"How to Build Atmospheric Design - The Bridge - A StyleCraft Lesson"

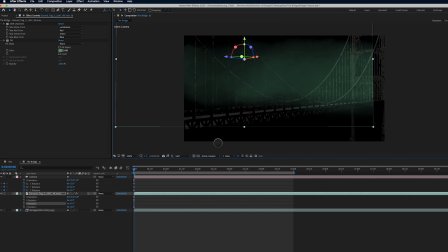740s
I think we may have to adjust it again, but let's go back to P for position, and let's take our X value
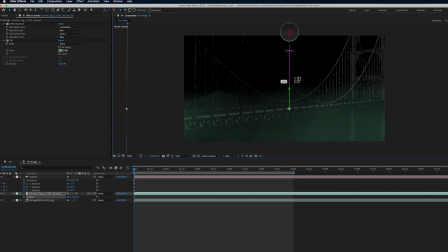751s
and let's kind of move it. Let's move the Y down, and you can see how fast this moves because it's so close to the camera. Going back to the 2 views here, you can see how close this is to the camera, and that's,
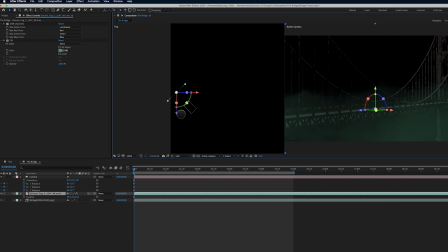765s
that equates to very fast movements on the screen, right? So let's move it actually closer to the camera. I'm going to do this because I want to create more parallax in our scene.
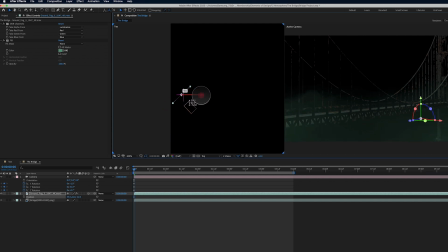780s
Actually, maybe that's too much. It doesn't have to be very much. Maybe something like that.
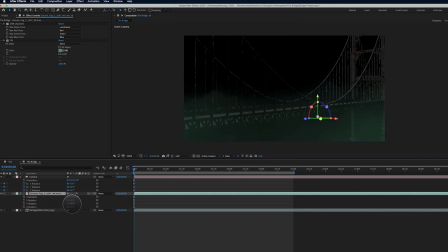785s
Go back to 1 view. And looking at the rotation, I'm actually just going to go and rotate this even more. So it kind of looks, I'm looking at the Z value here, and I'm looking at the line, the edge of the bridge here, and I want these to be a little closer.
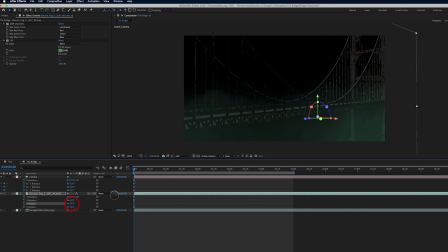806s
So maybe right there. Now, if I play it back now, you can see instantly, look how that fog is moving down with that bridge, right? Now it's more glued to the scene. It's part of that scene. It looks more realistic.
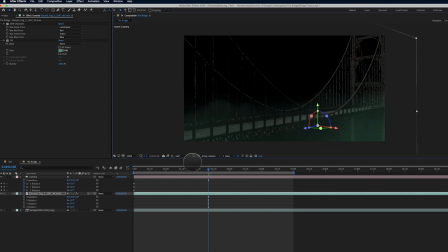825s
This is actually more like of a lesson on compositing than it is atmosphere. But the point of this is that this fog is what's creating this interesting, look to this piece.
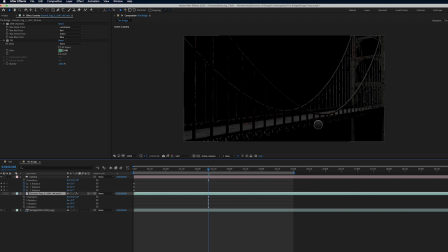840s
Without it, we can add some textures, and we're going to do that. But, it's pretty boring, right? And then we just add some atmosphere, and it completely changes the look. So now I'm going to Command D to duplicate.
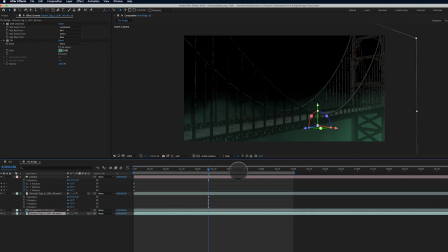852s
I'm going to take this layer behind the bridge, and I'm going to push it back so that's a little bit farther back in space. We're going to create more parallax this way. And you can see that
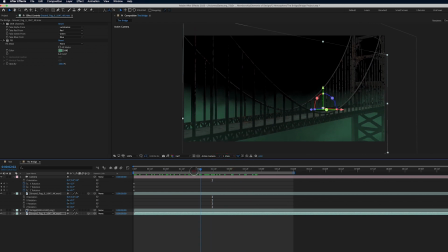871s
it's not quite, the top is okay because the fog's not extending off the edge of the frame, but you do need to watch out if you're using some different footage and pieces of elements of the fog are going off the screen, off the layer, you're going to get some clipping up here.
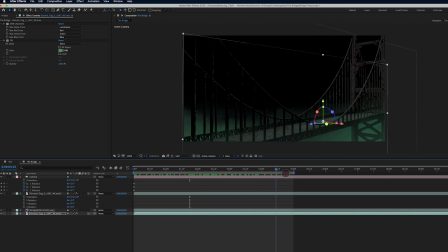888s
So you need to be careful about that. So that's looking okay. One thing we're going to do as well is we're going to offset the time of this fog. So it looks like they're kind of two different fog layers.
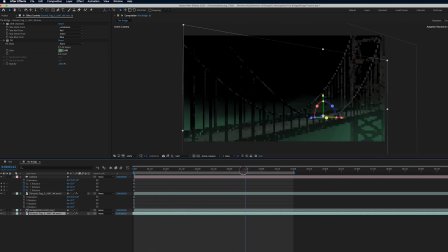905s
Even though we're using the same fog, we're just offsetting the background fog so that it starts at a different place and it ends at a different place. Let's try and increase the size of the background fog here. I really want to fill the frame with it. And the same with the foreground fog.
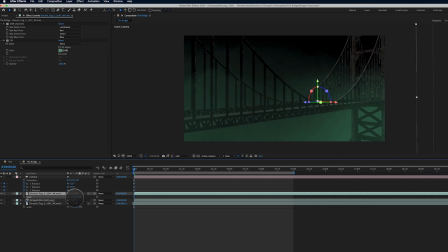928s
You have to be really careful with how much you add to this.
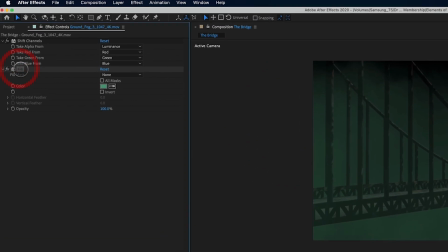933s
But something like that. And I'm going to go ahead and duplicate the fill and turn off the original because I like that green.
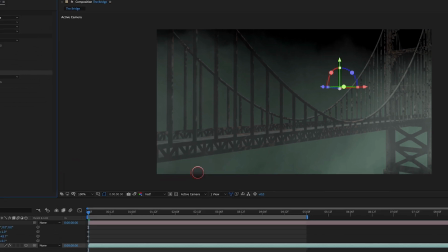940s
But let's go back to white for now. And same for the background.
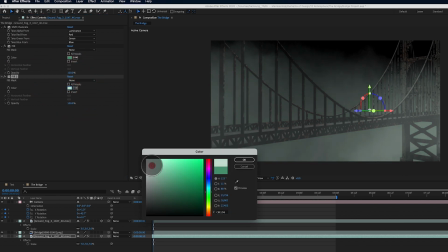945s
Just duplicate it and let's go back to white as well. And turn off that green.
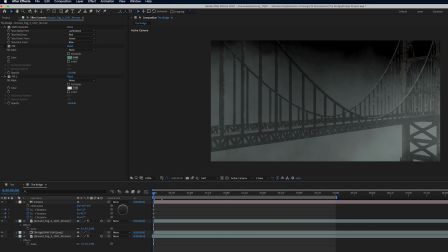955s
Yeah, that's looking better. Definitely looking better. I'm going to go back to the foreground here and go to 2 views again.
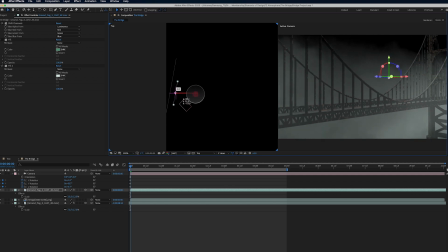966s
Kind of see where, okay. There we go. So let's bring in some texture. Texture can also add to atmosphere. So let's drop this guy in, make him 3D,
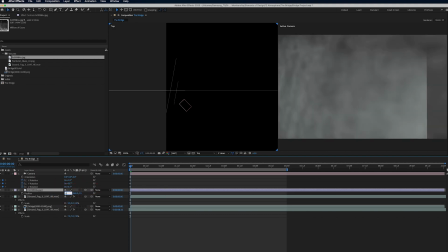979s
go to position and set it to 0, tab 0, tab 0. And we're going to set the rotation as well on this guy.